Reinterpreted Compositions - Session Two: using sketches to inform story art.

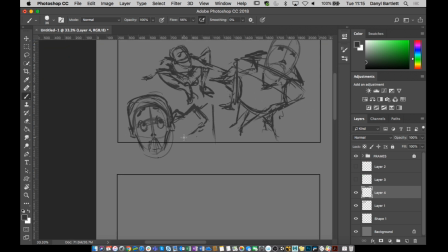So I'm kind of happy with my shapes at the moment. So the next stage really, and I've added some other stuff as well.
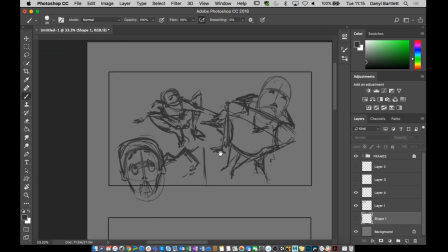The next stage is to really look at like what's the environment. So I don't know if you kind of watching what I was doing there. Probably not, because you're doing your own thing, rightly so. I was thinking about like what can I do with that background, and how can I kind of make that work? So I thought maybe this belongs as one of those slowdown shots.
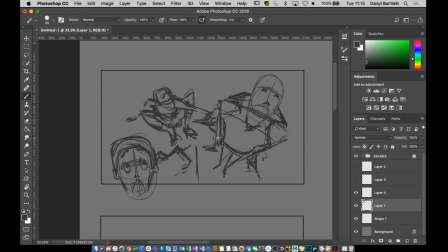You know, maybe it should be kind of kept quite similar to how it is actually in the original, in that it's a shot where you're pausing from the action for a moment. So does that mean I take the background out? Or do I kind of keep the background in? If I keep the background in, I think it's already going to be that it's like a lot of vertical lines.
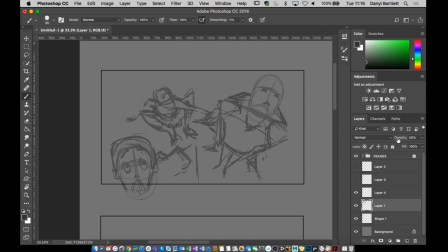So let me just, I'll lower the opacity on this for a second. That's something. Let's put this one below. So I'd probably bring in like lots of kind of verticals of like buildings and stuff.
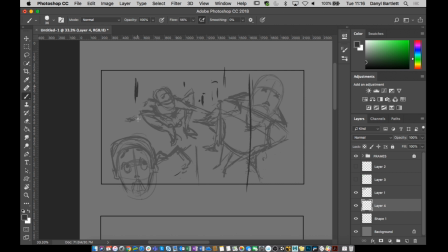Like that. And I'd frame it the same way as well. So I'd have like a building over here and a building here. And then I'd start to put in like the edges of the buildings like towards the background.
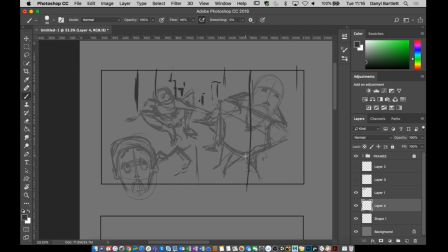And obviously you don't want anything too close. And then that would be for the actual top line, so the top half of the image. And then at the bottom, I'd have to put in lines kind of going this way. So yeah, I'd have to put like the roof, probably put the roof of the car like here.
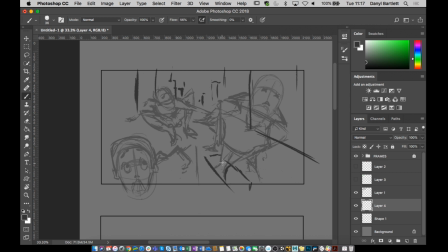So underneath you've got some detailing on the car, so it kind of look like that underneath. So yeah, imagine kind of like this is my automobile,
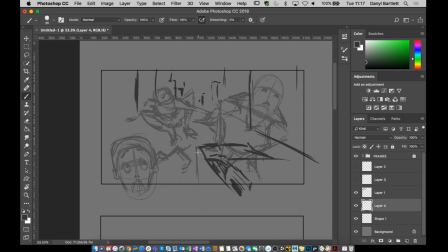like windows here. Well, kind of keep those vertical lines. Well, so, yeah, I'd kind of keep something like that, and then obviously I'd have to draw another one in. Notice how I'm working on layers here, just because, you know, keep it simple, stupid.
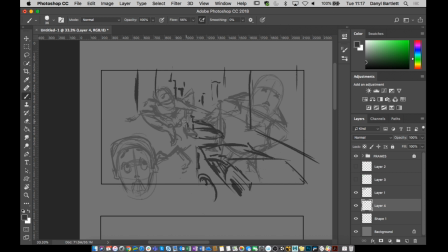You know, just don't overthink it. Separate them out as best you kind of can. And then, yeah, it's middle of traffic, isn't it? So I'd have to put another car in here. Can you see what I'm doing with the perspective, though?
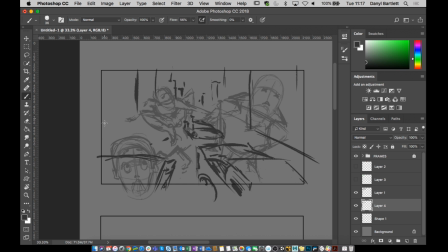I'm keeping everything linked, not just to, like, obviously, like, if I make those invisible, I am keeping a logical sense of perspective in the drawing. Like, I'm sketching in, like, this is, think about the height of this camera. Anyone want to tell me, how high is that camera off the ground?
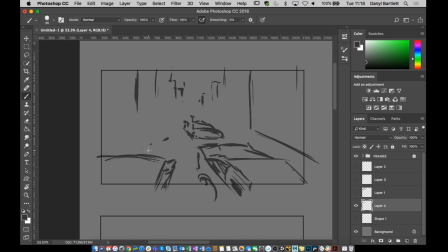It's got to be, yeah. I'm going to put it at about 8 feet, roughly. I'd say it's about 8 feet off the ground. So it's a fair height above, because they're taking off. You want to catch them as they go up into the air. Yeah? I don't want it to feel like, if the camera was really low and it was like them soaring overhead, they'd look like the Avengers.
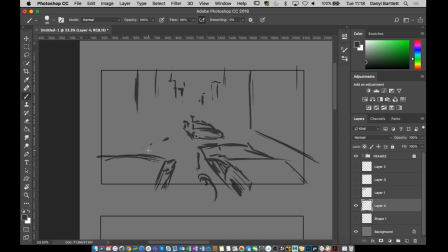Do you know what I mean? It would look like impressive. Or look at them fly. I don't want that. I want it to look a bit clumsy and awkward, obviously, because they've just fallen off a bike. So I'm kind of keeping to perspective, but what I'm also doing is making sure that the perspective here that I'm sketching in,
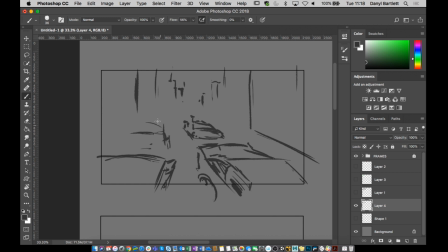so maybe wasn't there like there's a bunch of like trucks, or no, is it school buses? So there's like a bunch of buses or something, isn't there? So I'm going to have to like put some buses or something in. Kind of works. Yeah, like that. I don't know what a bus looks like, I've forgotten. It's a train.
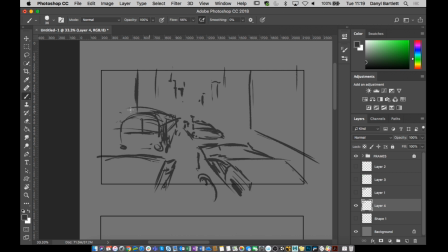Yeah, so I'm going to have that in there, and that's going to keep to the sensibility of like the perspective, because there's the vanishing point. But what's important actually is that it doesn't clash with the focus of this layer.
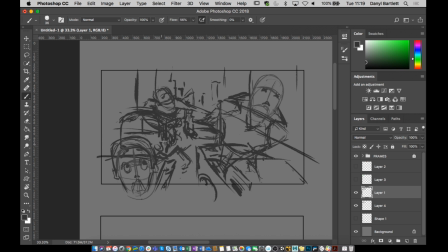Okay, I have to make sure that they all kind of work together. And it does. It does create a kind of central line down the middle there where everything is kind of working. Okay, it does kind of, it's not perfect perspective because I've got two vanishing points.